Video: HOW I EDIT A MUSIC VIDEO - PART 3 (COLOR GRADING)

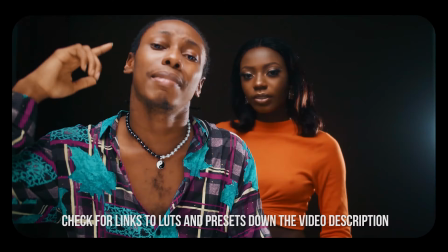0s
What's up guys, hope you're doing great.
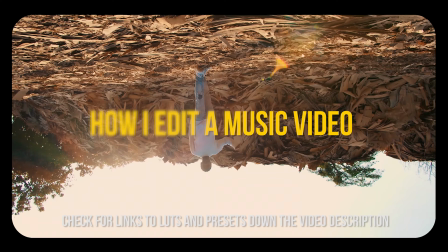1s
This is your boy PHOTOSHOOT, and today we are going to complete the 3-part video with color grading.
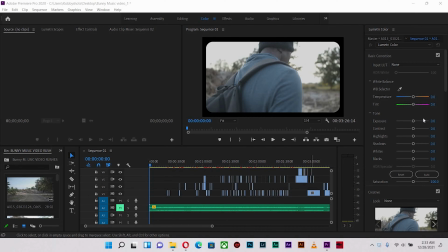9s
Okay, so the previous videos, if you haven't seen them, I'm gonna link them up above so you can check them out. It has the start where we cut the shots and arrange it on our timeline, and also in the second one we went ahead to add effects to the cuts.
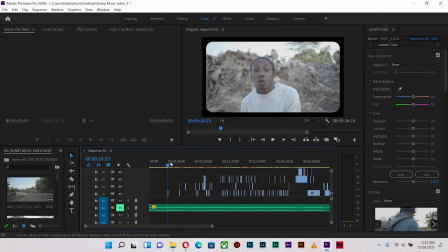26s
So if you want to take a look at the effects, you notice that I gave some highlights effects, some transitional effects, and some up-tempo effects and all that.
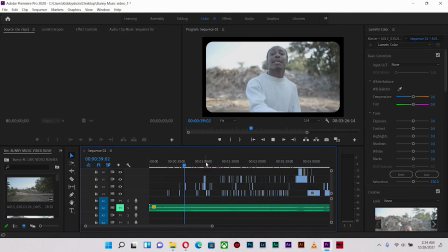39s
So a lot more coming through, and if you want to see it and how I did it, you can check out that video popping up right now. Okay, so this is the final video. I'm gonna actually make this a playlist, so if you are happening to see this first, check out the playlist and it will take you through from the start all the way to this point,
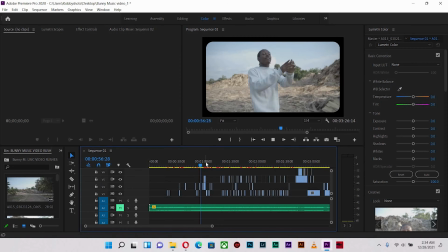58s
which brings us to the final part of the 3-part video series.
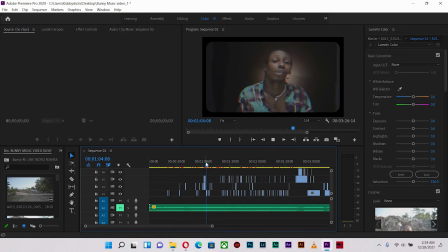63s
Okay, so let's get right into it.
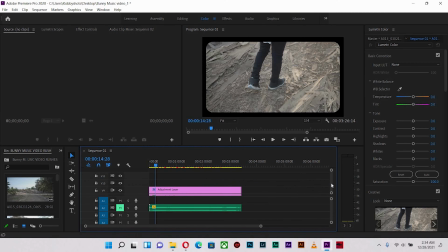65s
So what I'm gonna do first of all, anytime when I'm gonna color grade, is that I create adjustment layers.
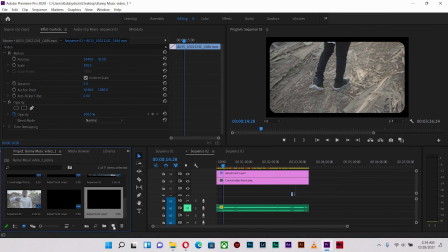72s
Okay, so I have an adjustment layer. If you want to create a new one, you just hit new item, then you hit adjustment layer, and it's going to take after your sequence settings in terms of the resolution, so the width and the height.
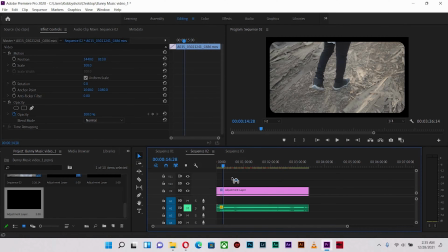85s
Okay, so if I hit OK, it creates the adjustment layer for me, and what I'm gonna do is I'm gonna place it right on top of everything else.
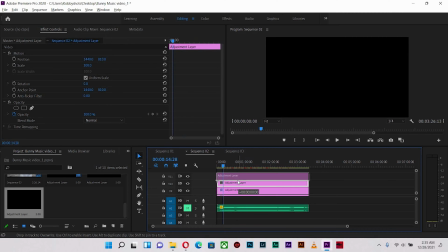93s
Okay, and also duplicate it by hitting Alt and dragging upwards.
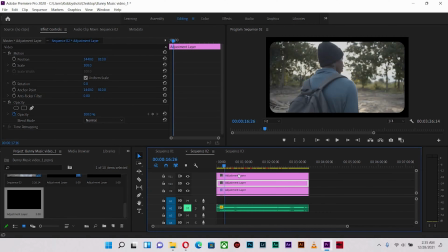98s
Okay, so that's what I'm gonna do, and everything gets affected underneath.
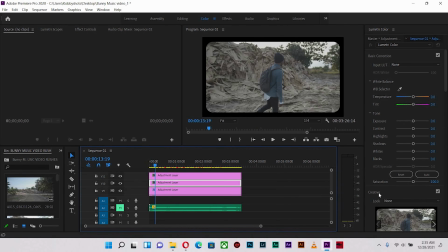104s
All right, so the first thing I'm gonna do is I'm going to go into the color tab, down to creative, and add my first LUT.
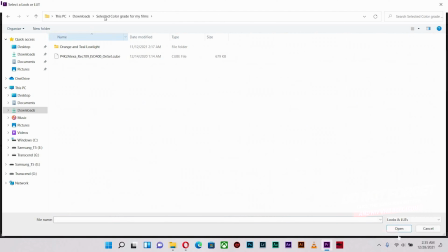113s
Okay, so I have this folder where it contains all my LUTs. I have this named selected color grade for my film. So if you wish to try it out, I'm going to leave a link to it down in the description below, so check it out and download it, and you can also apply it to your outdoor as well as indoor shots.
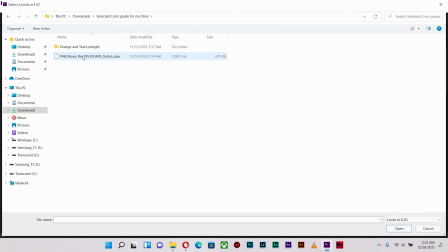131s
Okay, so the first is this particular LUT, which is Rec 709 Alexa.
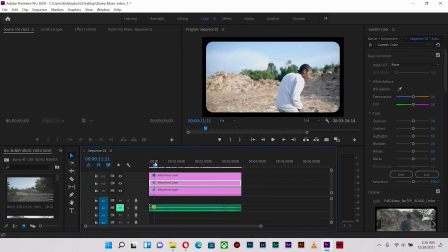138s
So this is how it looks. I really love how it plays with skin tones and gives a very nice grade to the green. So if you see the before and the after, you notice that our greens are looking quite good, as well as the skin tone over here.
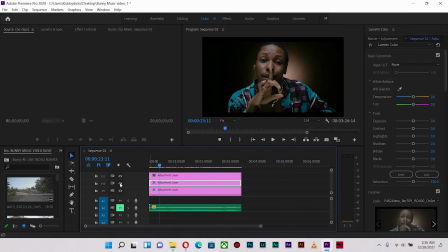155s
All right, so before and after,
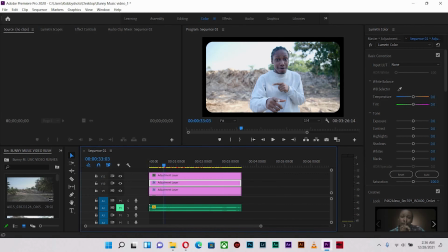158s
it gives a very nice subtle look to the skin, bringing out the magenta that the skin has to have.
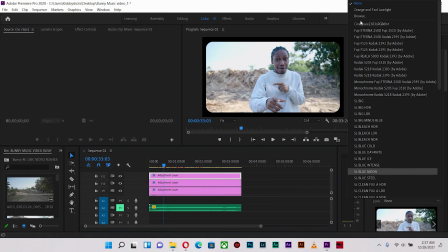166s
Okay, on the topmost adjustment layer is going to have my orange and teal low light LUT.
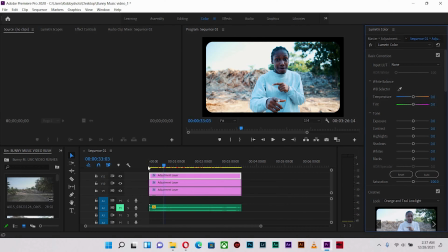172s
Okay, so once I place it on it, you notice that it readily affects the video.
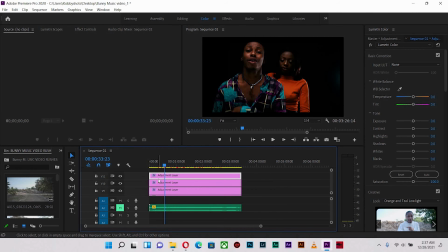178s
So I have 2 LUTs in play.
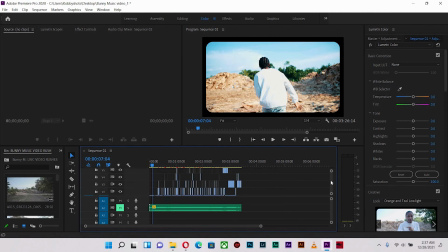181s
Okay, all right, so what I'm going to do is I'm going to actually adjust and ensure that the color correction is perfectly done,
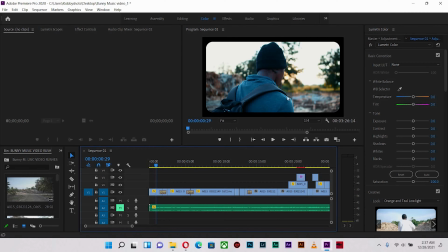189s
so that we don't have this kind of a severe look. All right, so for instance, in this particular shot, you notice that the skin tone is a little bit too more to the blues. All right, because this was during sunset, and so the sun was setting over there in that direction, so this kind of like backlighting as where the camera is pointing towards.
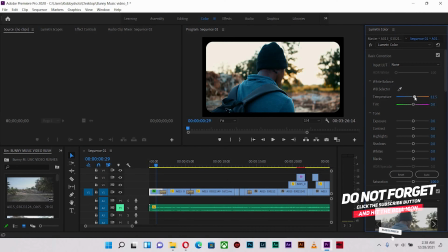208s
Okay, so what I'm going to do is I'm going to add some bit of yellow into the temperature, the white balance. Okay, and I'm gonna open the shadows a little bit more. Okay, not too much. Okay, reduce the highlights and open up with the contrast, probably increase the whites.
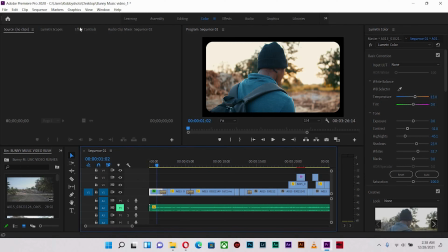228s
Okay, so this is what we have. Okay, so let's check before and after doing the color correction. So this before and after, looking good already. Okay, so what I'm going to do is I'm going to
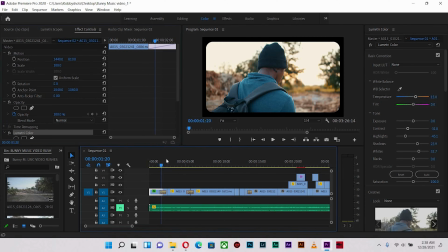243s
copy the settings over here, apply it to this particular shot to see how it looks.